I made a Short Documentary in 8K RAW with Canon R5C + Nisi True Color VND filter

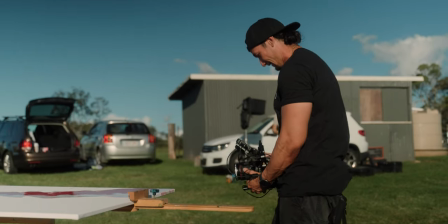(8:08)
But nonetheless, I pretty much stuck with the 50 the whole time,
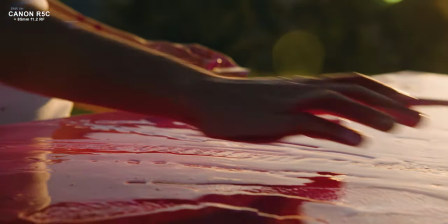(8:12)
did 85, some of my really tight close ups and the 24 to 70 was just a few shots when I wanted to get
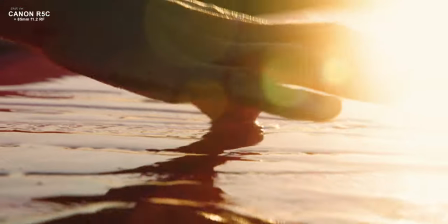(8:18)
something wide like a 24 mil because we all know the Canon i5C is a full frame camera.
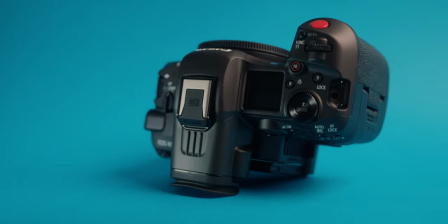(8:24)
It's phenomenal, it worked absolutely brilliant in this instance and when it paired with this filter here, it just absolutely hit the spot.
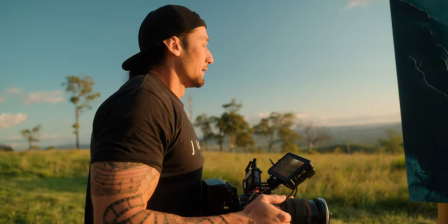(8:33)
So the Canon RF lenses were generally an F1.2. That is a lot of light that it accepts in and your depth of field is very, very shallow. But the thing to counteract that obviously you have to use your shutter speed and cranking the shutter speed is not a good idea. So you can see here at the first scenes when we got there,
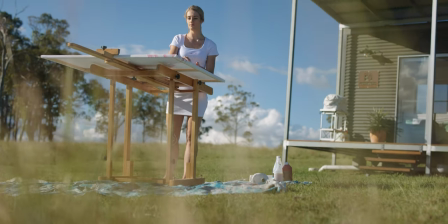(8:53)
she was staring and mixing the paint and I wanted to shoot this with cranking the shutter speed and showing you guys pretty much what the difference is.
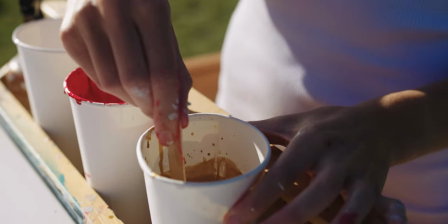(9:01)
And if you freeze frame, you can actually tell how sharp this is. This shouldn't be like this. So if someone is staring like this, I'm gonna freeze frame right now and you'll see right now that my hand is blurry. Now this is to show that the shutter speed is at 1 50th of a second or twice my frame rate. This gives the most amount of natural motion blur that we generally see in our eyes.
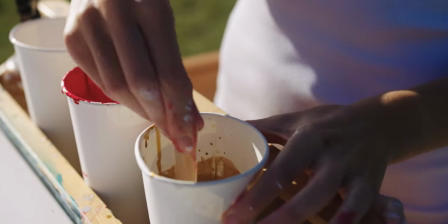(9:24)
Whereas if you really crank that shutter speed up, it is super tack sharp and it just does not look right, right?
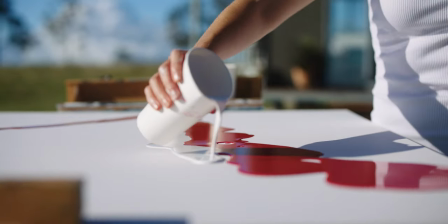(9:30)
It's, you have to agree here. It doesn't look right when she's stirring it. So I threw this on because it is one to five stops.
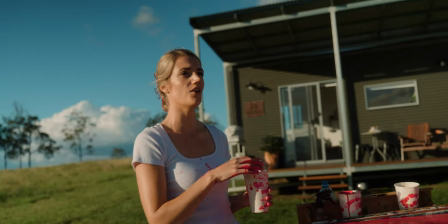(9:36)
There is just enough there to really dial it in. It was a very, very bright day as well.
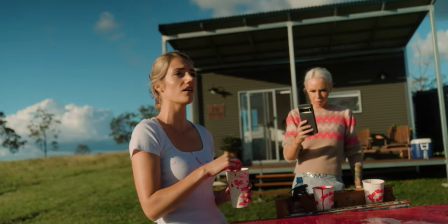(9:41)
And I was shooting at the base ISO at 800. So already there's a really high ISO. There's a lot of light coming in. So I need to cut back on the light. that's where the ND filters come in very, very handy. Now, specifically the F1.2, I really wanted to utilize that really shallow depth of field.
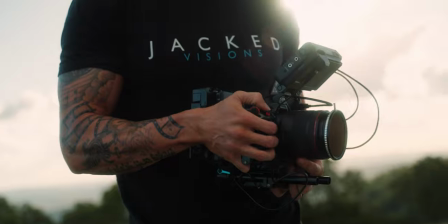(10:01)
Just wanted to narrow in on like small droplets of the paint. And the only way to achieve that is to shoot wide open.
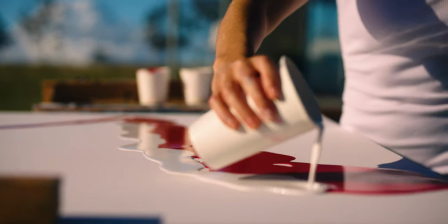(10:09)
And once again, you're gonna be letting in so much light. So you have to cut it back to allow for that shutter speed to be one over 50.
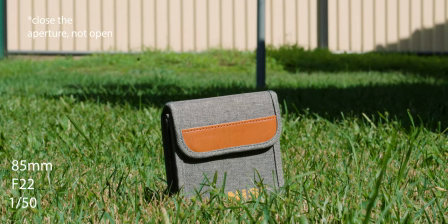(10:17)
So that's where the ND filters come in very handy there. Now, if I did wanna open up the aperture and not use this, that is perfectly fine, you can do that.
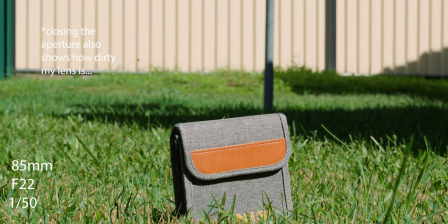(10:26)
But you're not telling the audience to look in a specific spot.
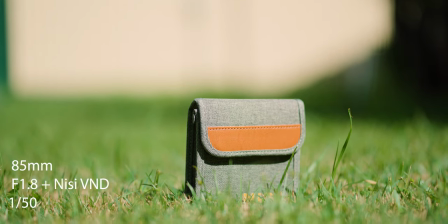(10:30)
So having a really shallow depth of field, you're literally telling your audience, hey, look at this very exact spot.
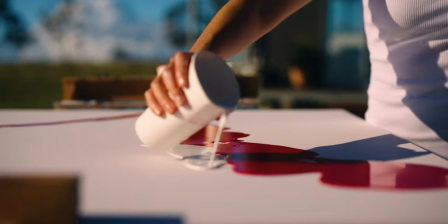(10:38)
And because I was waiting for the paint droplets to drop on the actual floor, if I had a really long depth of field, you wouldn't know where to look.
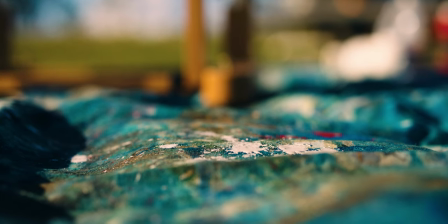(10:46)
But if I had that really shallow depth of field like I have, you're gonna see an exact line of how shallow that depth of field is and you're gonna be looking at that exact spot because I'm forcing you to look at that exact line. So that is a great power of filmmaking techniques and utilizing shallow depth of fields and ND filters.
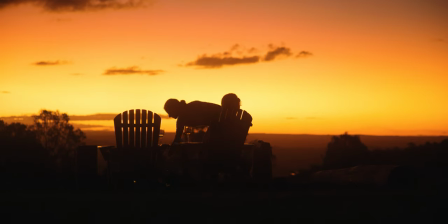(11:04)
Now, obviously when it came to the nighttime shots, you didn't need the ND filters,
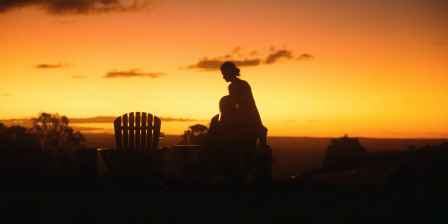(11:09)
mainly for the fact that you don't actually wanna be cutting back on the light, you actually wanna get in as much light as possible.
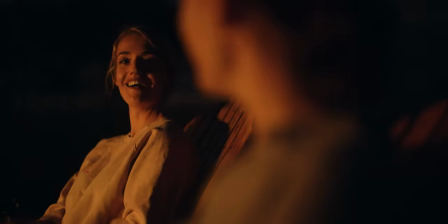(11:14)
And that was really good because I had the 50 mil F1.2. Yes, I did shoot wide open, so it was a little bit difficult to get focus, because I manual focused everything.
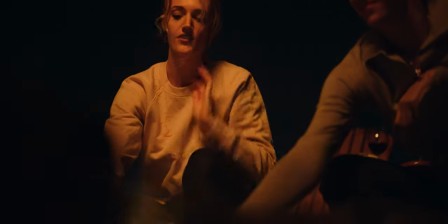(11:23)
I'm gonna be talking about that in the R5C video, but you obviously don't need that.
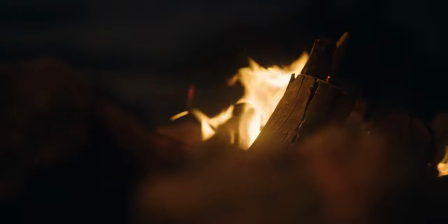(11:28)
But I still used my mist filter, mainly for the fact that I really wanted a nice, sort of dreamy glow when it comes from the fire.
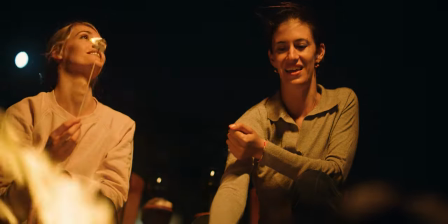(11:35)
I just wanted to soften that look as well, because 8K is very high resolution. It was very detailed. It's a really, really nice sensor from the R5C. So this just softens it a little bit. It blooms the highlights and like I said, I never shoot pretty much anything without a misfilter.
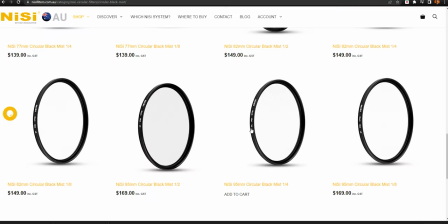(11:56)
The 1 8th is probably my favorite. Tristan that was helping me, he was gaffering grip.
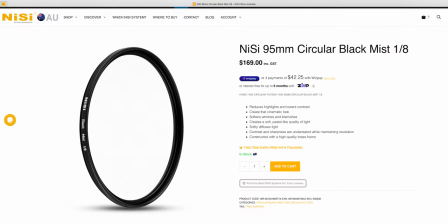(12:00)
He generally likes that one quarter when it comes to higher resolution sensors. He's got the R5, so he uses a one quarter on his, but I do personally prefer 1 8th. It really depends on you. I know some people actually use the one strength.